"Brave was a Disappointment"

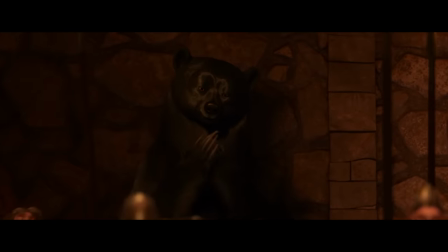(33:04)
So yeah, the speech scene in itself actually hits the right character beat for Eleanor.
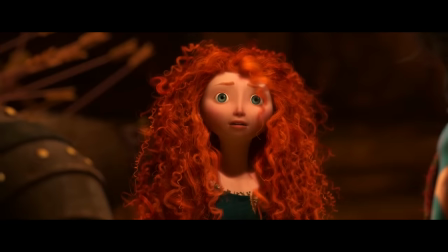(33:08)
But then it just keeps going and tries to conclude her arc in the same scene, and ironically, it does so at the expense of Merida's character arc.
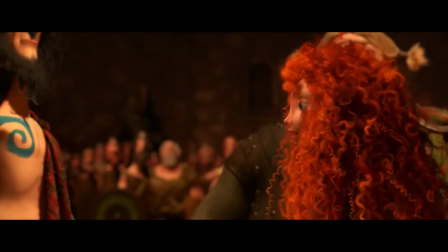(33:16)
The film contorts Merida's arc to this ridiculous point.
I've decided to do what's right.
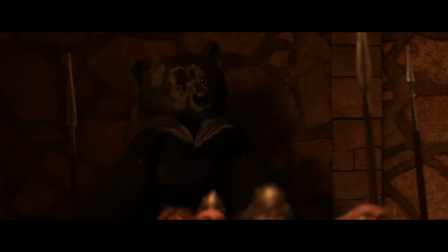(33:21)
Just so Eleanor can interrupt and express the fact that her opinions on the marriage have changed. I concede that having Merida listen to her mother when she can't speak is a playful story beat.
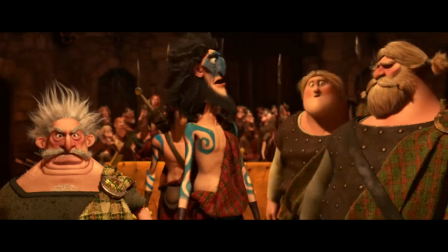(33:30)
But within that story beat is the implication of Eleanor literally dictating Merida's earlier opinion back to her,
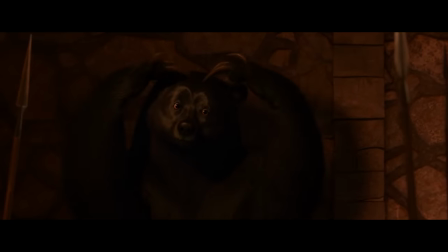(33:37)
which I'm sure was intended as Eleanor showing her support, but instead it comes off as if the only reason Merida is able to break with tradition is because now she has her mother's approval.
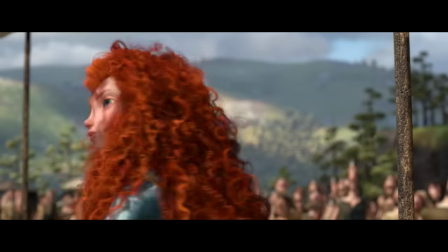(33:45)
The most admirable thing from the earlier attempt was that Merida was adamant about how she felt and stood up to everybody for what she believed in.
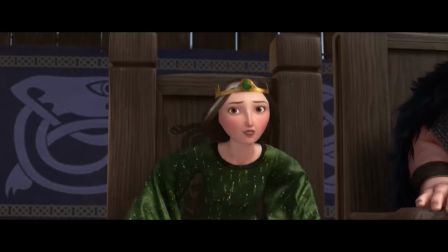(33:52)
Not a single character in the film was on her side.
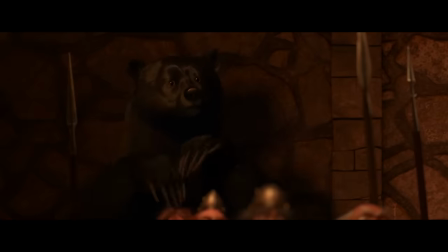(33:54)
That Eleanor has this sudden change of heart and that the reason the marriage doesn't happen is because she basically wills it not to happen kind of kills the core conflict.
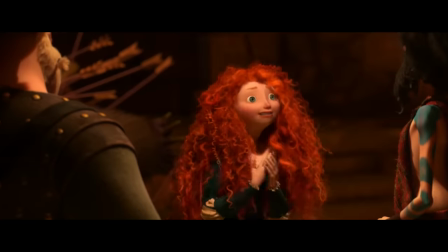(34:02)
And make no mistake, that change of heart that Eleanor has comes out of nowhere. The last time it was brought up was like 30 minutes ago.
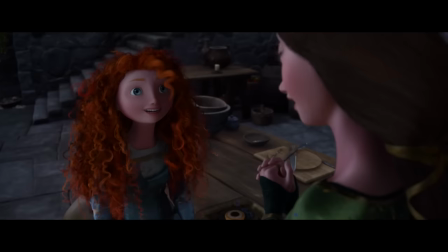(34:09) Of course, we both know a decision still has to be made.
And just like with Merida's arc, nothing in the intervening sequences has been about it.
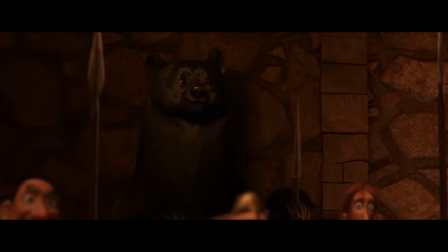(34:17)
The only relevant thing that has happened were these close-ups during Merida's speech,
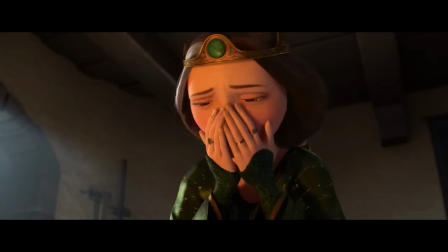(34:21)
which feel like the biggest downgrade considering the intense self-reflection the earlier scene was hinting at.
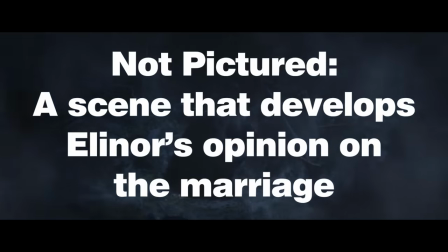(34:27)
And it's not like Merida has done anything to change her mother's opinion. And if you fucking say that dumb fishing scene,
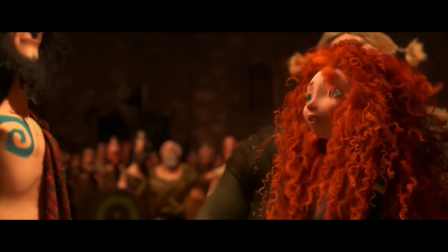(34:36) Yo, it's the perfect day for a fish hunt.
Unless the marriage plot would have developed in an entirely different direction in the absent second act, this scene should have been all about Merida.
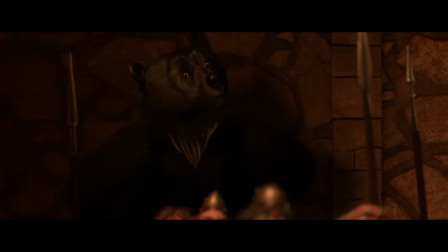(34:45)
As far as Eleanor is concerned, this scene would perhaps be the final turning point for how she saw the situation,
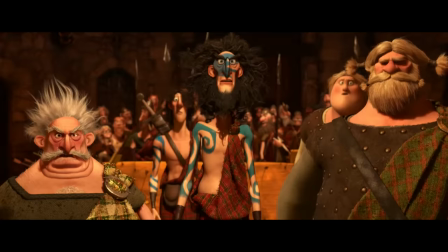(34:50)
but she shouldn't play an active role in it. Instead, the equivalent of this scene should have belonged to Eleanor,
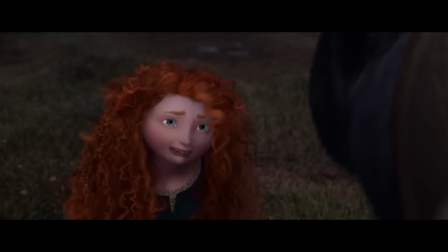(34:56)
where she recontextualizes their relationship, expressing that she had actually wronged her daughter and that she's proud of what her daughter has become.
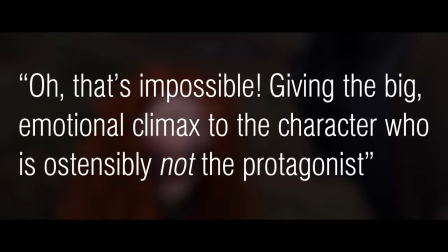(35:02)
Now you could say, oh, that's impossible, giving the big emotional climax to the character who is ostensibly not the protagonist.
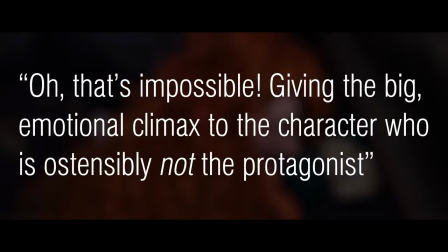(35:08)
Yeah, you could say that in those exact words. And maybe I would agree, but Pixar has done this before.
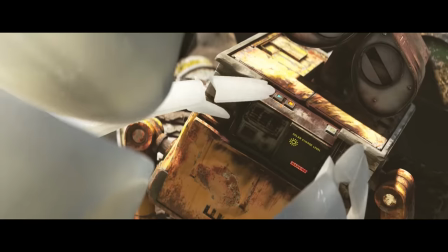(35:15)
In WALL-E. The emotional climax of the film when Eve saves WALL-E actually played out in a different way.
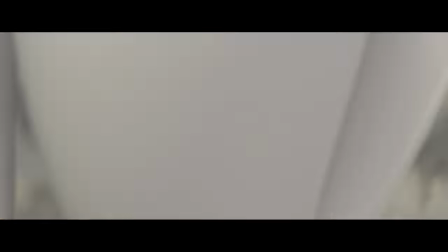(35:20)
Originally, the roles were reversed. WALL-E, in a last-ditch effort, saves Eve. But while watching the film at a preview screening, Stanton realized something. It dawned on me that I had made a big mistake, and that WALL-E should really be the one that's hurt, not Eve.
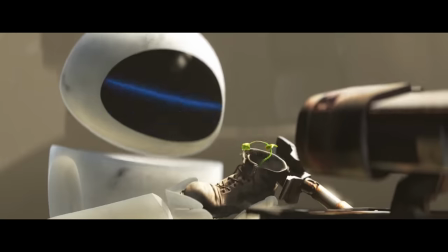(35:37) WALL-E.
I needed Eve to finally express in some way, because I don't have dialogue, that her directives have changed.
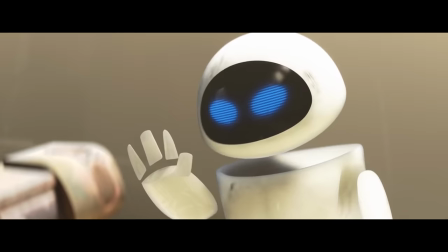(35:45)
She now cares more about him than whatever her programming was telling her to do all along to that point.
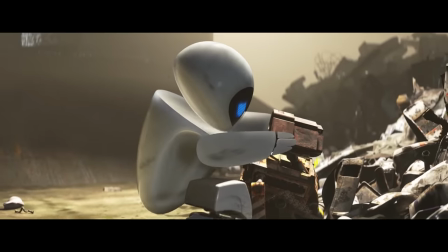(35:51)
So Eve is the key character in the emotional climax of the film, the literal equivalent of this scene.
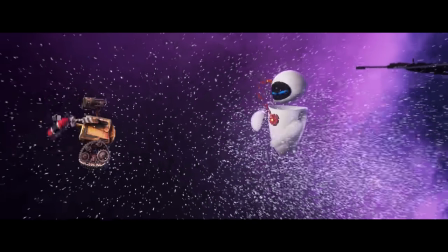(35:56)
Stanton took a look at his two main characters and realized that the more significant character arc in the story he's telling actually belongs to
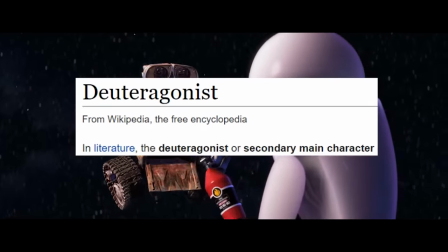(36:05)
the character who is ostensibly not the protagonist of his film, and he makes the adjustment his story requires.
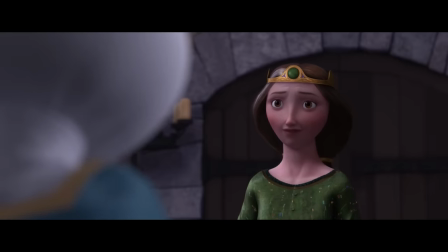(36:11)
Similarly, Eleanor technically goes through the larger change between the two.
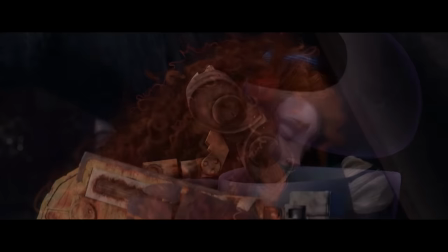(36:15)
Seeing how well that dynamic turned out in WALL-E, there's no reason it wouldn't have worked well in Brave if it was given enough room to develop correctly.
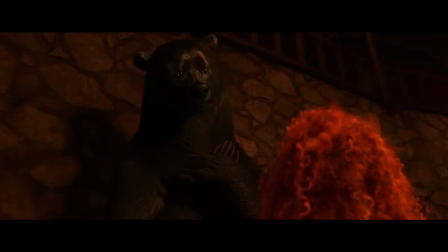(36:22)
Instead, we get the turning point and conclusion of Eleanor's character arc all in one scene because we have to rush off to conclude that other plot.
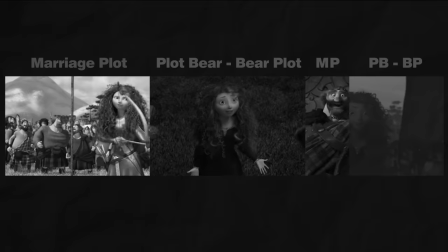(36:29) The tapestry!
A film with a divided structure will eventually lead to a divided conclusion.
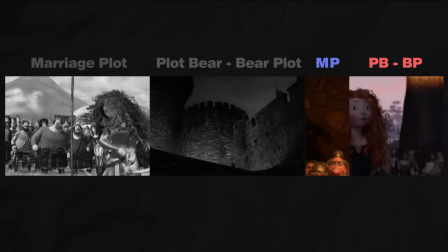(36:34)
Which, you know, makes you wonder if the core vision for the film was just as divided.
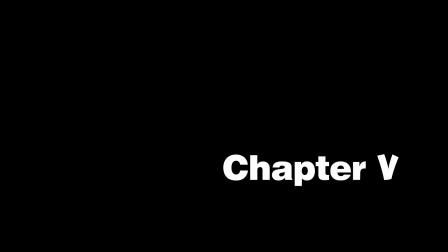(36:39)
Wait a minute. This is our first female, it's a female heroine, and we're having Mark Andrews direct it. The very, as far from a female point of view as we can get. But it's not a female, you know? Gender has nothing to do with this movie.
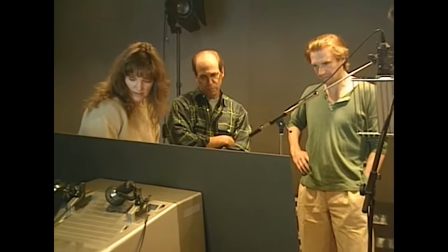(37:01)
Brave was originally developed by Brenda Chapman. A veteran in the animation industry, she was one of the creative leads on The Lion King and co-director of Prince of Egypt.
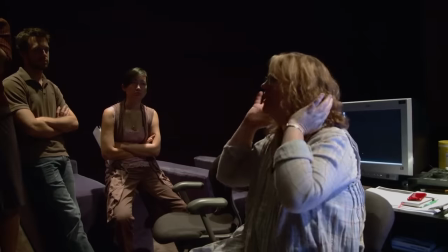(37:09)
She pitched Brave when she joined Pixar in the mid-2000s and based the story on the relationship with her daughter.